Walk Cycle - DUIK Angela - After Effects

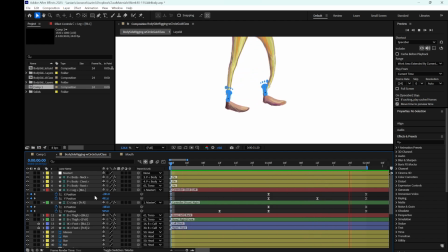(8:16)
And if I take a look at the Y position of my controllers in my
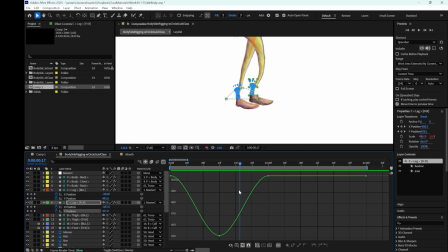(8:27)
graph editor, you can see that here is the moment that the leg is coming down. You can see that there is a curve here. It means that the speed of the leg that it is coming down is gradually getting slower. The fact is that whenever
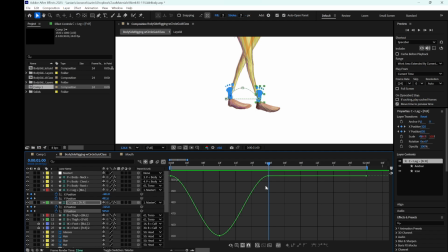(8:46)
we hit our feet on the ground, we don't slow down our feet. It just happens suddenly. So when we lift our leg, we may do that slowly,
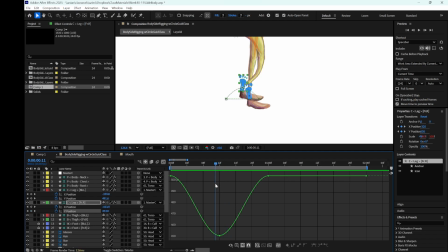(9:04)
and definitely here we have to have a slow transition here, but here when we hit our leg with foot to the ground, this should happen suddenly and fast. So we do not have to have this curve.
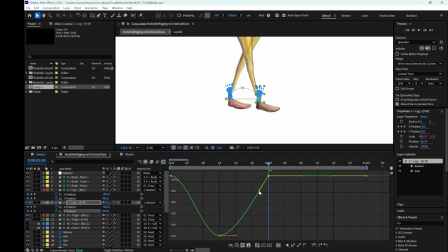(9:20)
So I grab this, I click on the keyframe, grab the handle of my keyframe and make it straight line. Now you can see that I'm going to do that for the other foot.
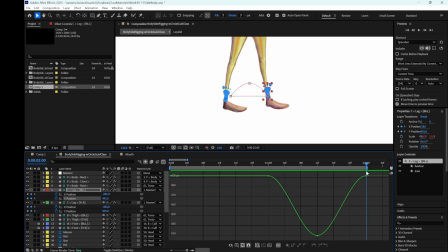(9:37)
This is the moment that the foot is coming down. It has to be fast. It doesn't have to get slow. So I get rid of the curve there. Now you can see now it is much better. Definitely you can add more exaggeration
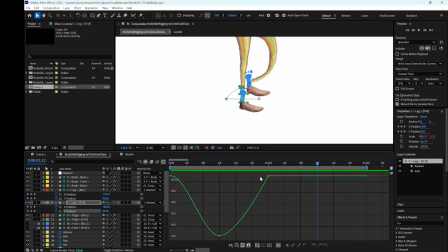(9:59)
to this cycle. Now I'm going to add the exaggeration to the y-axis for the front leg. If I want to add, these are the moments that you will define the personality of your character by adding these exaggerations.
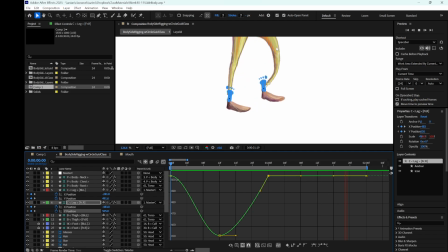(10:18)
So now if you take a look at that, this walk cycle has one personality, and if I add exaggeration here,
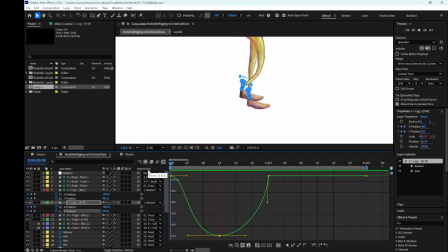(10:34)
this walk cycle, you can see that. Take a look at the front leg. It has different personality. It hits the ground harder. So by choosing how much exaggeration you want to add,
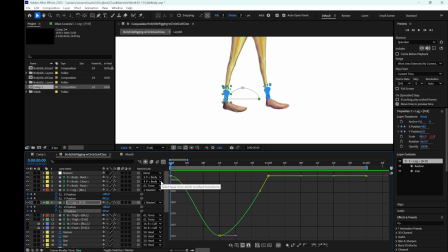(10:55)
here you are actually defining the personality of your character and also the personality of that moment of walking.
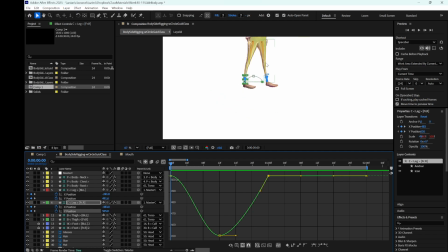(11:11)
Now let's go to the hand. Let's touch the hands a bit.
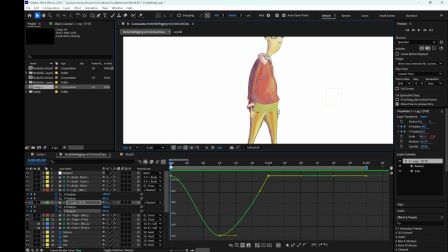(11:17)
So
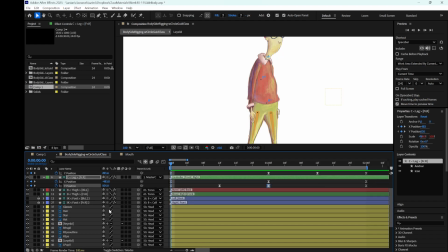(11:21)
for the
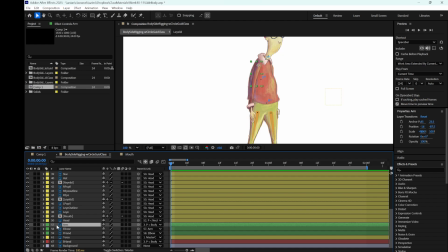(11:26)
left and for the front hand, for the right hand, if you remember, we had these 3 layers, and because we had the layers already separated and we wanted the hand to be FK, we didn't create any pins of them,
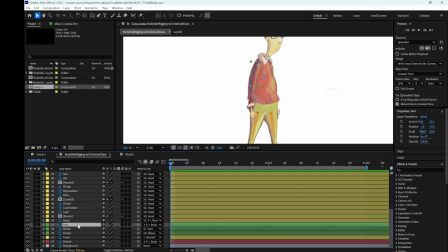(11:43)
so we are going to use the hand layer itself.
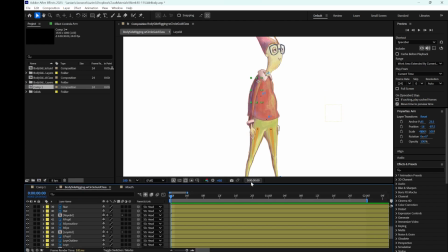(11:47)
So again, on the keyframes here, if you take a look at that here,
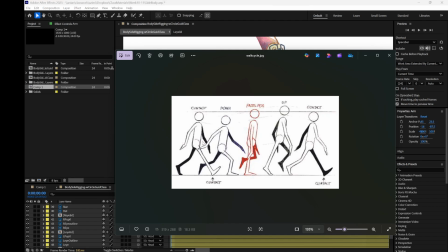(11:53)
the position of the hand is reversed in comparison to the position of the leg. So when the front leg is in front of the body, this hand, the same hand, is going to be in the back, and vice versa.
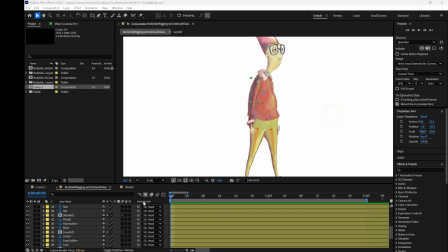(12:14)
So I go to the first frame 0, and I open the rotation of the hand.